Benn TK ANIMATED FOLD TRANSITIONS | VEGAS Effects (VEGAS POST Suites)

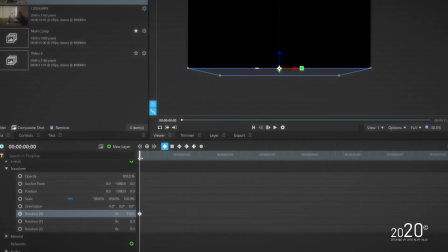260s
So you want to basically make sure that the endpoint of the keyframes is beyond 0, which is 120 degrees,
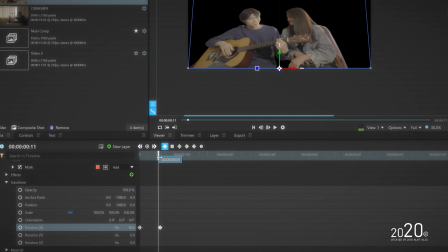267s
something like that, and the second keyframe would be 0, which is it revealing to its current positions.
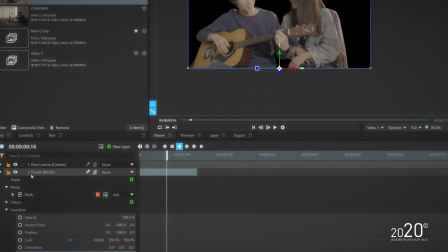274s
And you can basically make both keyframes
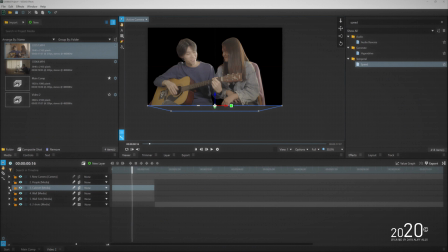279s
animation to be smoother, and you will repeat the same process to the other media here. And of course you want to offset it a bit so that the foreground come in first,
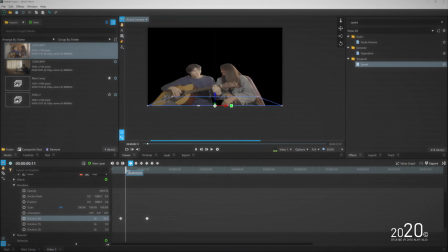291s
and then later the midground come in a bit later, and then the last one to reveal is the background.
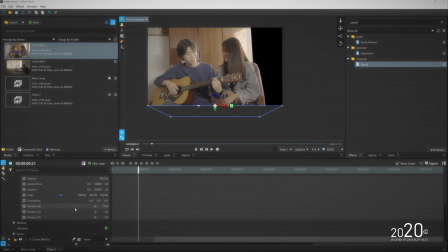298s
So there's a slightly delay between foreground, midground, and background so that you can see the animation start coming in place.
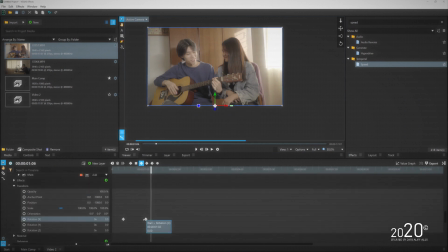306s
Alright, so you will do this same process to the entire media freeze frame here.
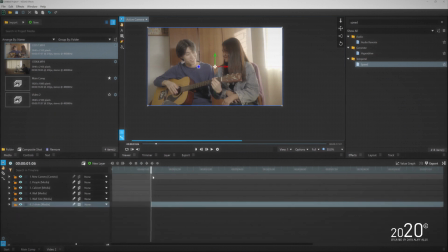313s
Right, so once you've done everything, you can go ahead, play a bit, scrub through the timeline to see how the animation takes place. You can see the transitions start to happening here. And to make things look much more nicer, you can enable the motion blur by toggling this motion blur icon here.
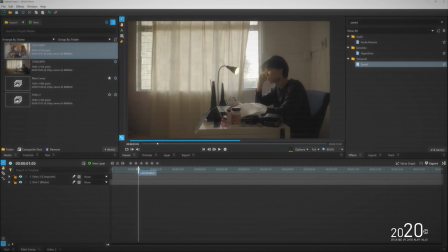330s
And then let's go back to the main com and see. You can see now the folding transitions already take place on our second video here.
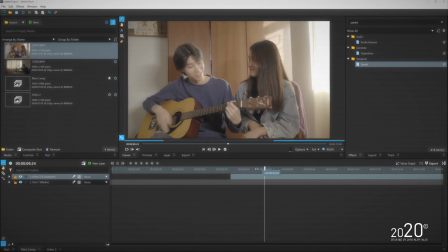338s
And just shift it around to, you know, to basically where you want the effects to take place, reveal the second clip. And to make things much more nicer, you can add a shake effects onto your com media here,
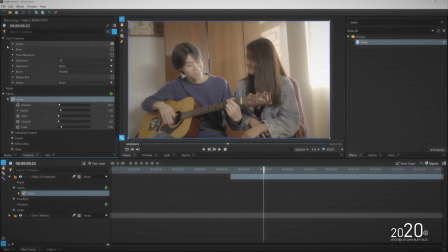351s
which is the transition here, so that you can sell off the effects even more, so that when the effects taking place,
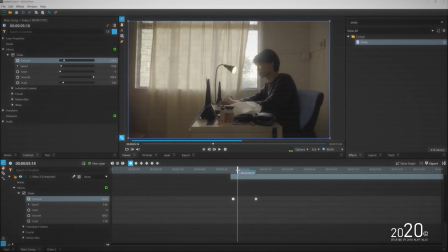359s
there's a bit of shakes, and then animate the keyframes of the shakes, make it to 0%.
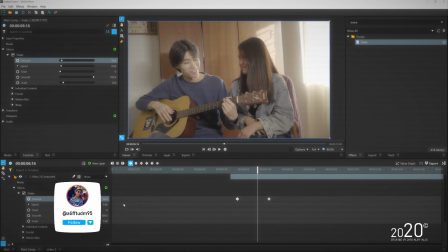365s
Right, so this is how you make things much more better looking, in my opinion.
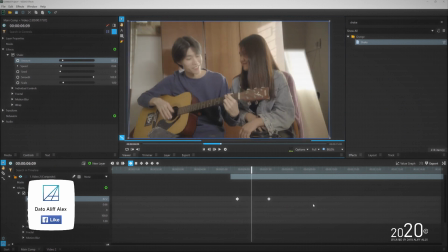372s
So yeah, so that's how you do the folding or origami transitions with Vegas effect.
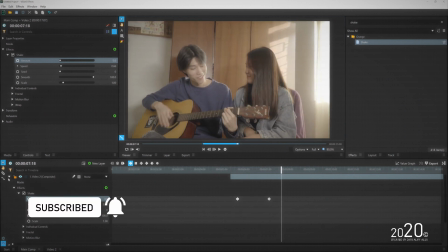379s
So if you have any question related, you can leave it down in the comment section, and I'll try my best to help you guys out, and see you guys next time.
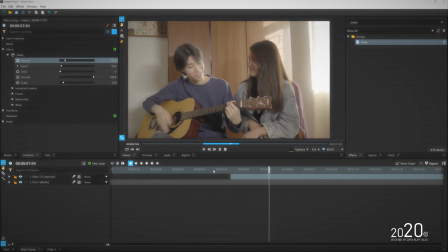386s
Bye bye.